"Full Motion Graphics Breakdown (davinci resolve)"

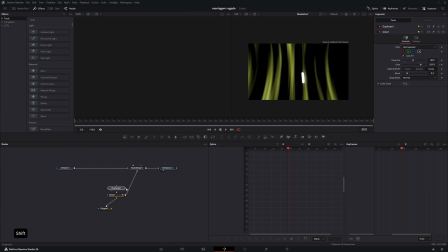Border width, and then also the glow and duplicate. Okay, I need way more things here. Let me try something. I need an S grid, S rectangle to go into here. S render and export it here.
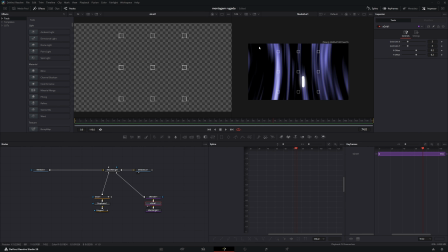Okay, let's see if I can do this well. Because what I'm thinking is along with this curved background, I also want the grid in the background as well. And then I make this much bigger to like 40 if I can. Then I'm actually gonna move this down to the background node because then I can merge it into here.
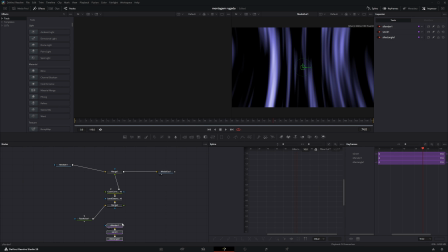So I have a merge, then along with the distort, I can do this.
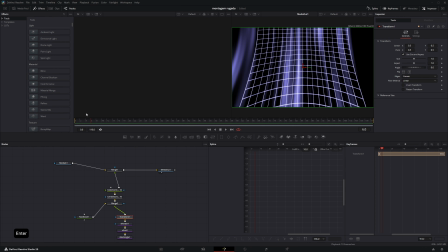But except now I need to have some sort of transform down, but while it's transforming, I also want to mirror it, so the same effect. Whenever I move it, it'll keep basically creating more boxes. So I wanted to do this and then go up really fast. I don't know, something about this looks off, but I can't really tell exactly. Let me think.
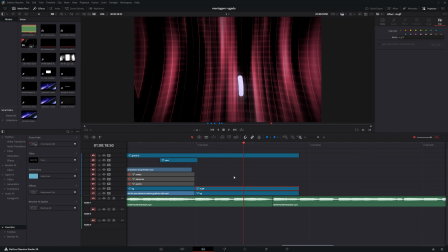I think the easiest thing might be to actually make this into a 3D environment, because if I have the grid in 3D, then I can just move a camera down instead of using these transform things.
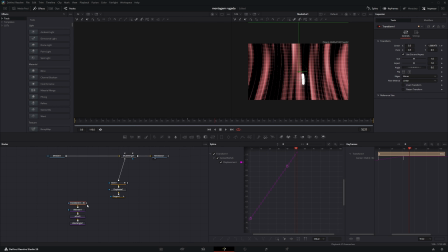Yeah, I'm gonna move it back over. I'm gonna have it here, this, instead of rendering it, I want to extrude it. Basically turn it into a shape in 3D. And then instead of this polygon, I'm just gonna make a 3D setup real quick. And then this grid can be, the X can be much less now. And this has to be insane, so 100.
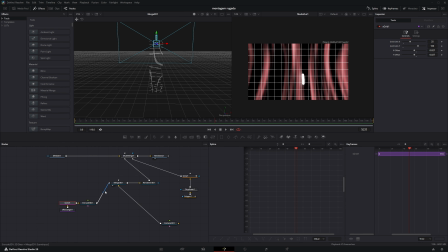Okay, we can try this. Maybe I might get rid of the grid eventually. Just be 200 to be safe. And then I'll move the camera. I'm just gonna test something out. So I'm gonna start here. This is down. It should be all the way over here. Be something like this. In the middle, it's like,
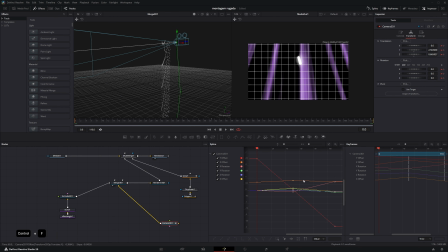okay. Okay, something like that, I think. And then if I eventually do motion blur this, okay. Slowly coming together.
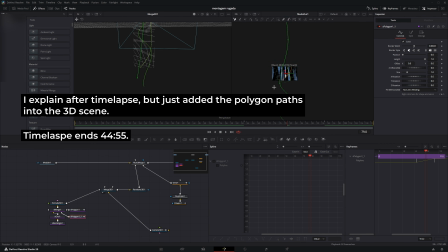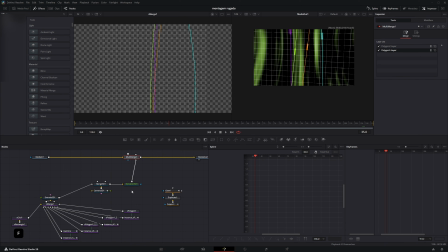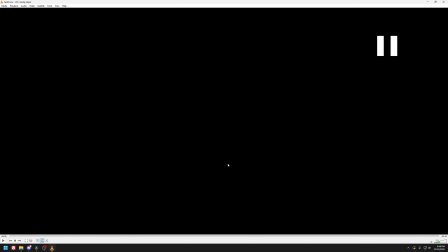I think this part's pretty good. It's pretty smooth as well. And it gives an easy transition to the next part too.
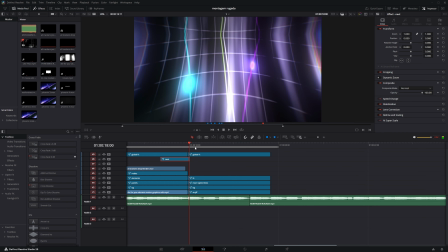Basically, this first ball part gives a good match cut to the next scene, which is just these things that are supposed to mimic this graph over here.
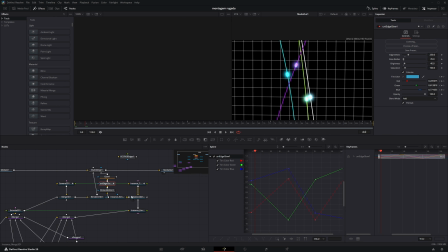But of course, it's not gonna be completely accurate to anything. I just did random lines and shapes and then made it work. But essentially, to make it look realistic, I ended up just doing a camera 3D.
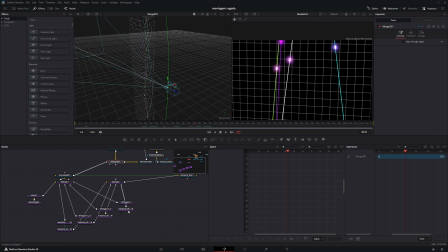And then the camera, it moves down along with these other polygons that I'll show you in a bit, but the camera moves down, which way more convincing than just like translating up. For the actual line part, it's, if I select this, yeah, it's way bigger than this canvas.
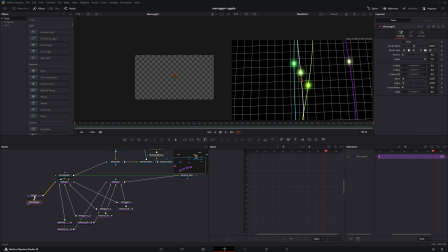So the first main grid is just a small rectangle, and then an S grid, which has a bunch of cells and goes up on the y-axis 200 times. For the lines itself, they're just S polygon, and then I just drew random lines all the way down. I didn't vary it too much because it looked a bit jarring if it was too much difference.
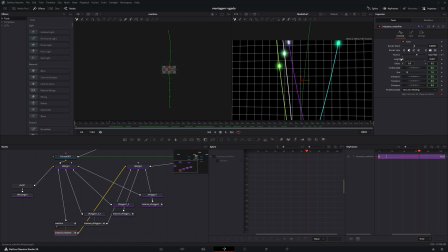And then I made an instance of it, which is just the exact same thing, except I did the same trick with the length and position.
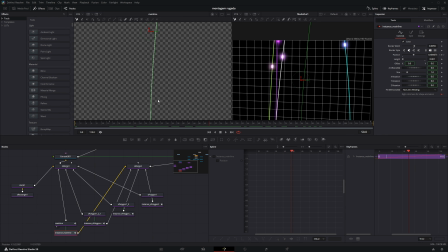So for this line, let me go to the middle and see if I can see it. So it just follows it with the same path, and then you just keyframe the position. I have it merged into two different places with two different renders. One of them renders just the lines and the background graph, and then the other one renders just these dots.
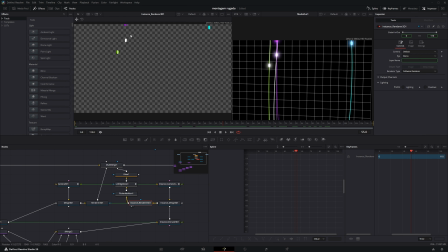Because for the dots itself, I wanted to add a flicker, an edge glow, and a glow. The edge glow is also from Universe, but my alternative way would just be something like edge detect, and then maybe a glow, and then mask it so that it's only on the outside, or just glow with a mask on the outside. Either way works.